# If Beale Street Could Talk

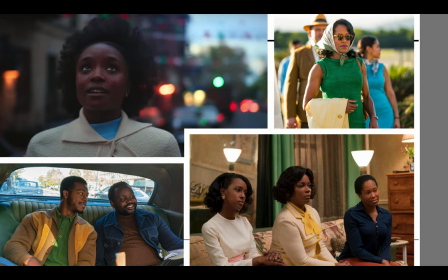(8:13)
I think that these colors also sort of evoke nature, blue sky, sunlight, green plants.
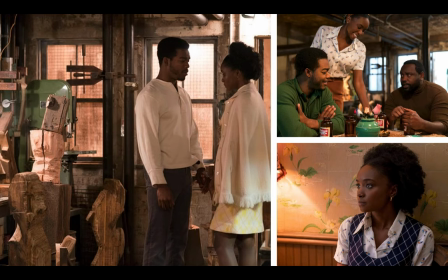(8:19)
They contribute to a sense of vibrancy and life in a landscape that could have easily been reduced to grays and browns, and in fact, when New York City is filmed for a period film set in the 1970s, it's often shot in that color scheme, think Scorsese's Taxi Driver.
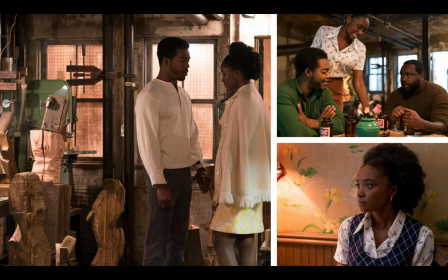(8:37)
Instead, by contrast, the neutral colors serve to set off the more organic tones, and we can see this not only in the costuming, but in the ways the interiors and the props pick up on these colors and these organic motifs. So notice the wallpaper behind Tish in the shot on the bottom left.
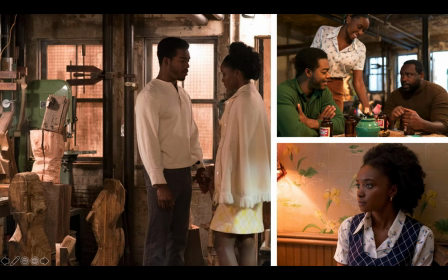(8:57)
Notice the flower pot and the flowers in the scene where Fonny brings Daniel home. And notice like the green glass connected to one of Fonny's sculptures in this image of his apartment. And then of course, Tish is wearing this yellow dress.
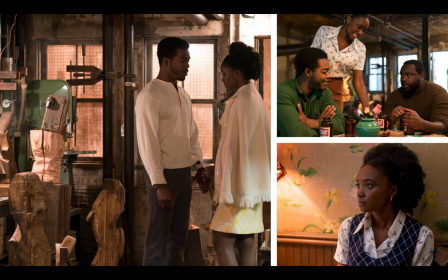(9:16)
So pick just about any shot from this film and you're gonna notice the ways in which these visual elements are integrated into just about every scene, whether through costume or through a prop, or even sometimes these colors are found just in the actual environment.
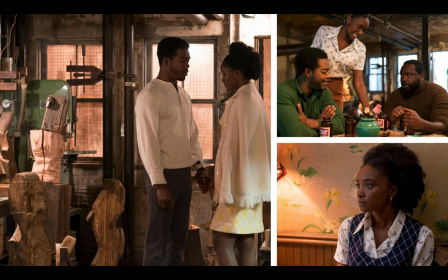(9:32)
In the discussion thread, I'd like us to do what we did with Gangs of New York and have you all talk about your favorite scenes or your favorite shots, favorite visuals, et cetera. But as an example of how Jenkins and Laxton fill these decayed urban spaces with life,
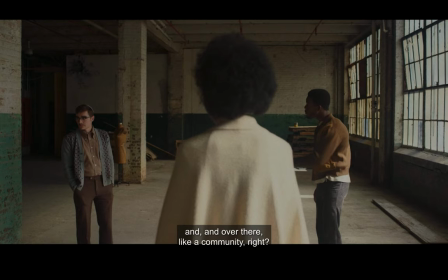(9:47)
I want to give just a brief analysis of one particular scene and that is the scene in which Tish and Fani tour the Greenwich Village loft that ultimately becomes their home and as I do this I'm going to kind of mix the modes of historical analysis and the close reading approaches so that you can kind of see how that works.
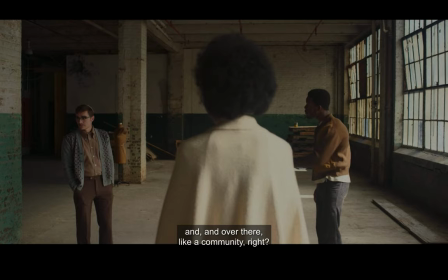(10:06)
So I think part of what makes this such a New York story is the fact that there is so much drama wrung out of the simple act of finding an apartment. It's kind of like the job hunting scenes in Sister Carrie. It's something that is so mundane, but so crucial to the characters and so crucial to the story.
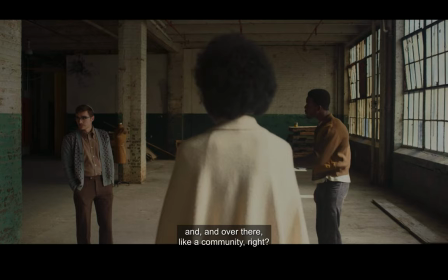(10:22)
For this scene, I want to kind of put forward the thesis that the scene shows how the dingy and rather dilapidated urban spaces in this film are transformed into spaces of endless possibility. They suggest not decay, but the promise of new growth.
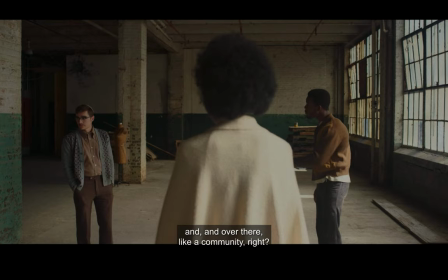(10:39)
And in fact, the 1970s in New York were the heyday of the artist's loft.
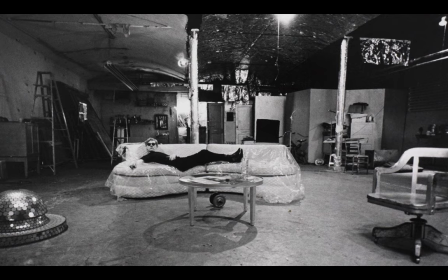(10:45)
These former industrial spaces that had been abandoned as manufacturing declined within the city and moved outside of it. And these spaces were being, these buildings were being bought up and rented to young creative people for very little money.
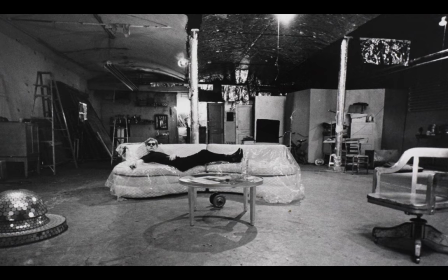(10:59)
What differentiates a loft from an apartment is that a loft basically takes, usually occupies the entire floor of a building, as we see Tish and Fonny's does. which means that while they tended to lack like the features of what we would typically think of as a living space like rooms and kitchen appliances
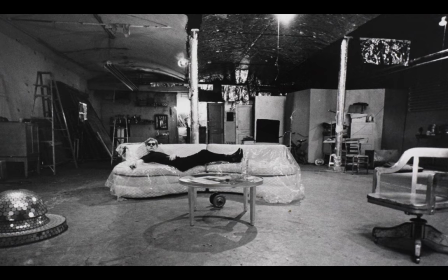(11:18)
and indoor plumbing they did offer a lot of space which was really attractive for artists who were living for a place to work as well as to live and very often you would have many many young people occupying these lofts in these sort of artist collectives and living in this kind of communal
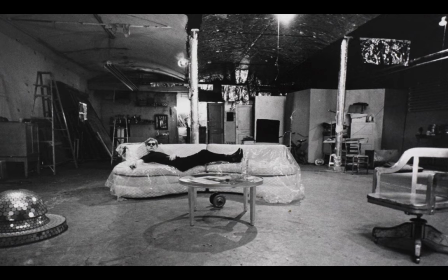(11:34)
way and it's even in Fani's speech to Tish he even kind of suggests that this is what he envisions. So Andy Warhol famously had a loft in Soho not far from where Tish and Fonny are living. This is Andy Warhol's loft. So did David Bowie. I couldn't find a picture of that one.
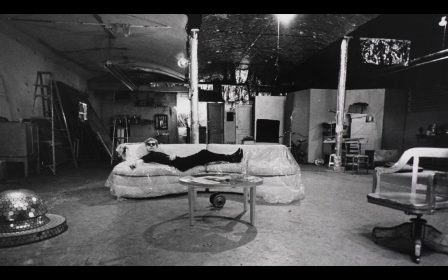(11:50)
David Bowie's former loft in Soho, I think recently sold for some ridiculous sum of money, like $7 million or something like that.
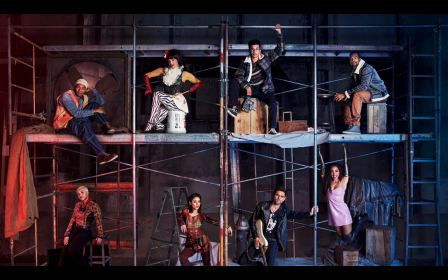(11:59)
An artist loft is the setting for the 1994 musical Rent, in which an artist collective is living all together in a very rundown building in Greenwich Village.